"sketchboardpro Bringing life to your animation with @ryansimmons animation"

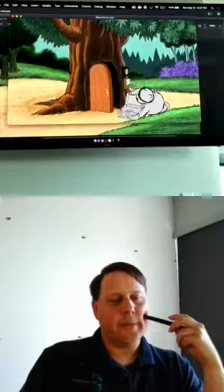(20:39)
and he opens his door, his papers fall, he freaks out, he's got to scoop it back up, and then he zips off.
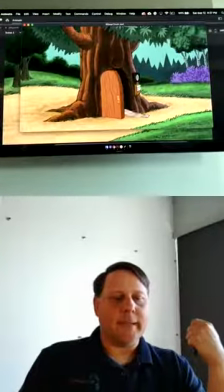(20:47)
He loses one of his airplanes, and he comes and grabs it really quick. Okay?
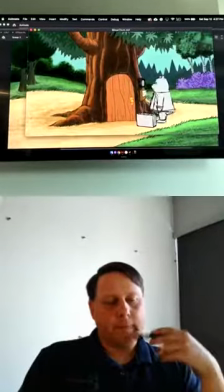(20:52)
So there's our finished walk cycle. Now, these poses are really important.
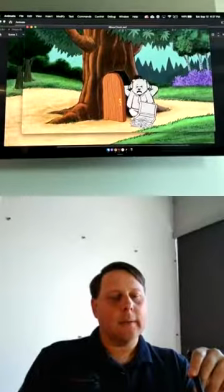(20:57)
Try to make them clear, big poses, so that
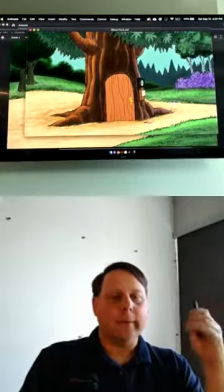(21:03)
you can tell easily what the character is feeling or thinking. Okay?
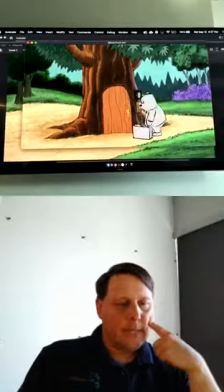(21:09)
So, like I said, there was a side view right there really quick.
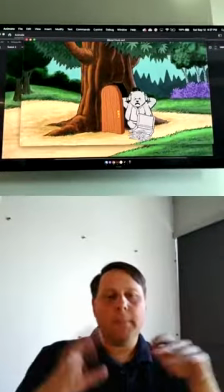(21:14)
I could probably use the model, right there that's already been made.
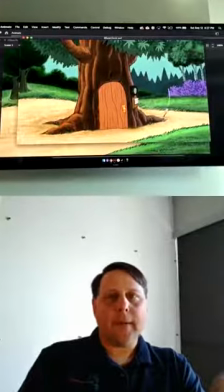(21:19)
But where he bends down and has to pick up all his papers or whatever,
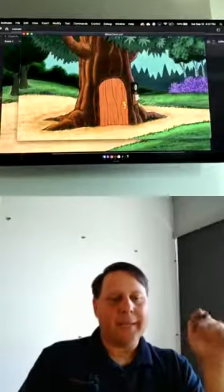(21:24)
just going to have to create new art, because that's what the story needed.
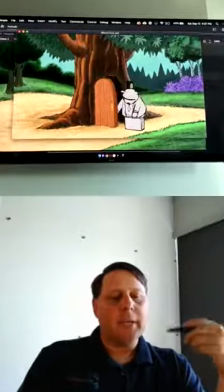(21:29)
It needed to fall. He needed to freak out. It wouldn't be great if I was creating this animation thinking, okay, he's got to drop all his stuff,
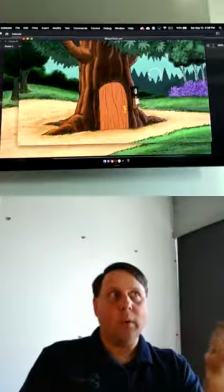(21:36)
but I don't really want to have to draw more than has been supplied to me.
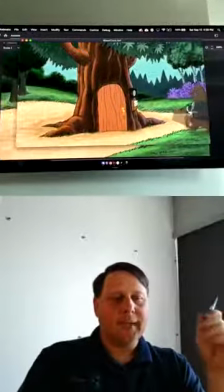(21:41)
So how can I cheat it? That's the wrong mentality. Create full animation first,
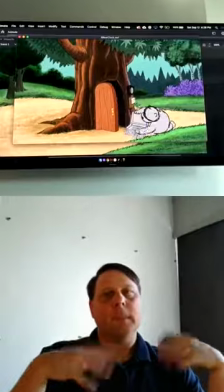(21:48)
then see what your pre-made parts, rig, whatever, can do for you.
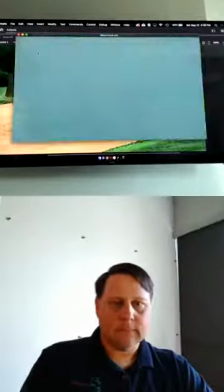(21:56)
Okay? That's a great tip. Okay, let's see what else we have here.
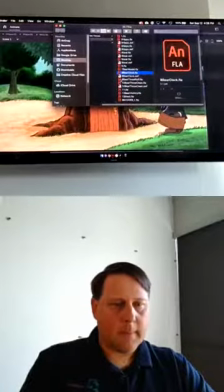(22:02)
Let's see. Okay. Here's another one.
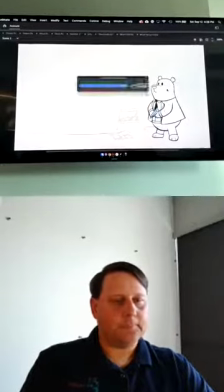(22:08)
Okay? So here's 3/4 view. So this is Bear.
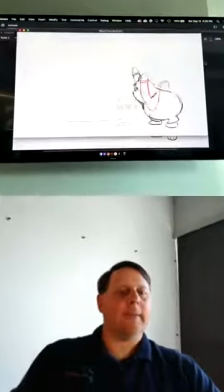(22:14)
He's throwing this airplane creatively.
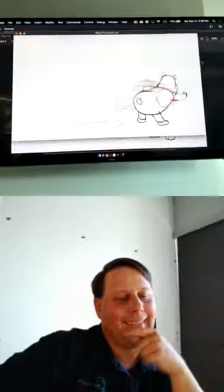(22:19)
Okay? So he is wiggling his butt, throwing it, and then coming back and grabbing a new one.
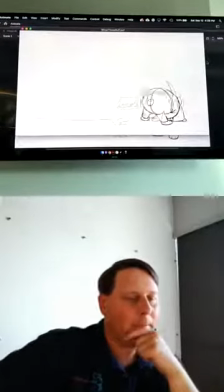(22:28)
This is like the cycle. Okay? Again, think of the poses first.
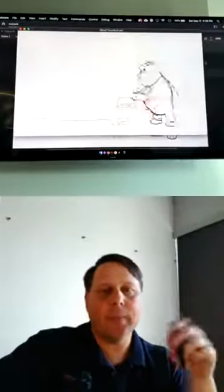(22:34)
What's a good fun pose? Well, the butt sticking up and then wiggling side to side is a fun pose, right?
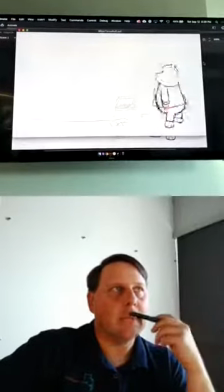(22:40)
So let's do that. Let's not worry about, our rig, our model sheet or rig doesn't have that.
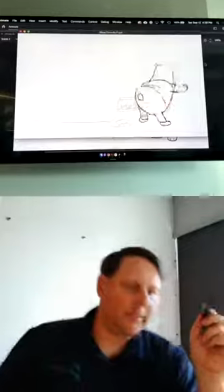(22:48)
Who cares? Let's do it because it's fun, right? Okay.
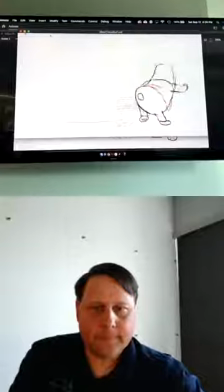(22:53)
Is there any other questions right now? Yeah, we actually have a couple. Okay.
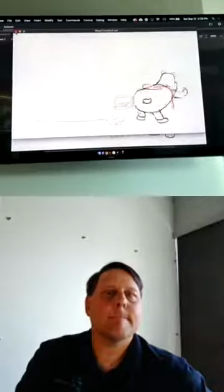(22:59)
These might be they're a little related to each other. How do you get intuition for adding the mark in your timing chart?
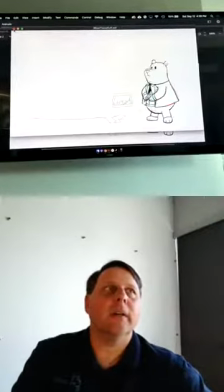(23:07)
You know what? Just by trial and error, you kind of learn, oh, if I put my keyframes close, this is going to happen really quick.
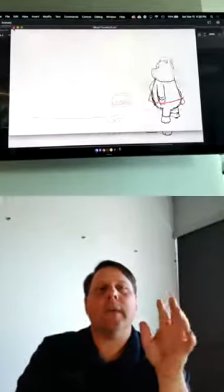(23:15)
Usually what I do is I just focus on my poses first.
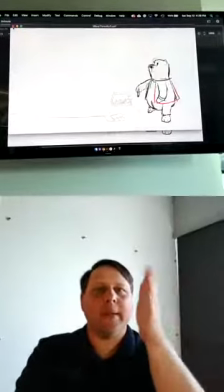(23:18)
So even in my timeline, it might be right next to each other, because I'm just thinking of the poses. Once I feel good about the poses,
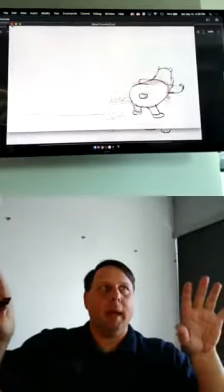(23:26)
then I'll start spacing out my keyframes and then watching it back and saying,
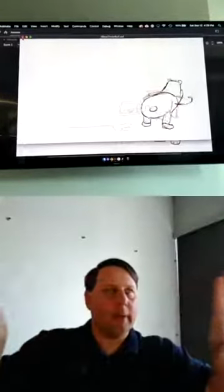(23:32)
okay, it needs to be slower here, let's spread it out. It needs to be quicker here, let's take out some frames.
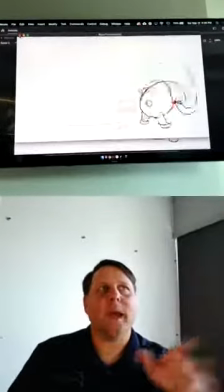(23:37)
But yeah, I focus just on the art and the poses, get those out first, and then worry about the timing.
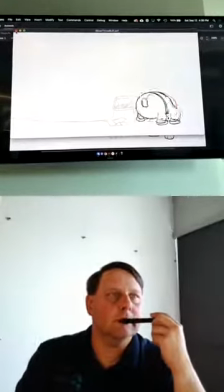(23:45)
And what are your tips on getting those poses right? Trial and error.
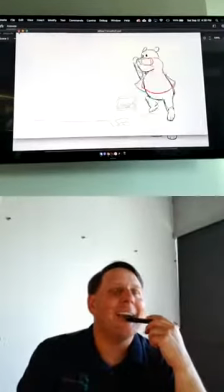(23:51)
Same answer. You'll be using stuff here. Give us new data.
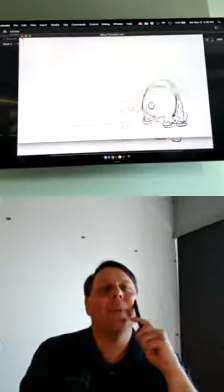(23:56)
I will look up stuff online.
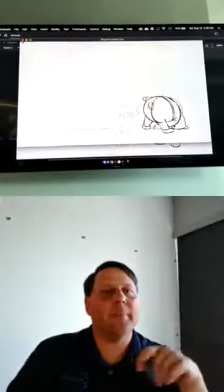(24:01)
If it's a weird hand position or something, I'll look it up.
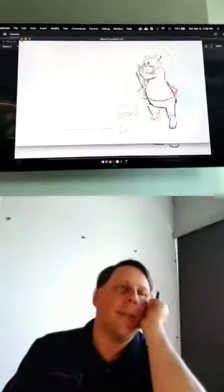(24:06)
If it's someone looking tired like this, I will look up, I'll just Google tired person,
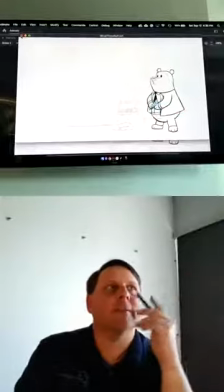(24:15)
hand on face or whatever, just to get inspiration.
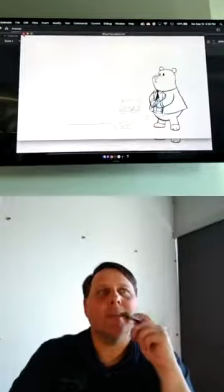(24:18)
One of the rules for animation, though, is that whatever pose you come up with, really push it.
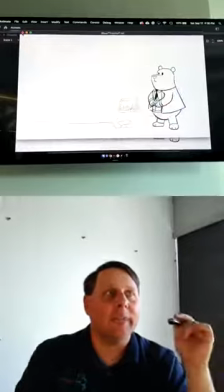(24:24)
Really make it bigger than it should be. Exaggerate it. Exaggerate it, exactly.
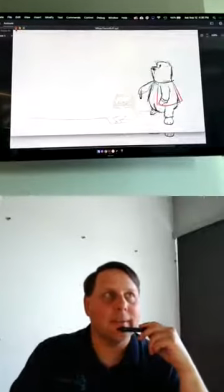(24:29)
So you can see some exaggeration here with his butt wiggle. I will say from experience,
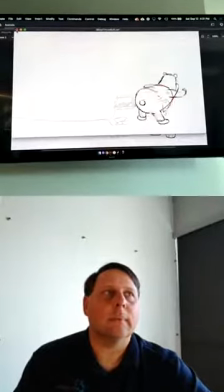(24:37)
working with animators here in the studio, we tend to do a lot of acting for each other, like acting out poses. That's a very valuable tool, I think, for an animator.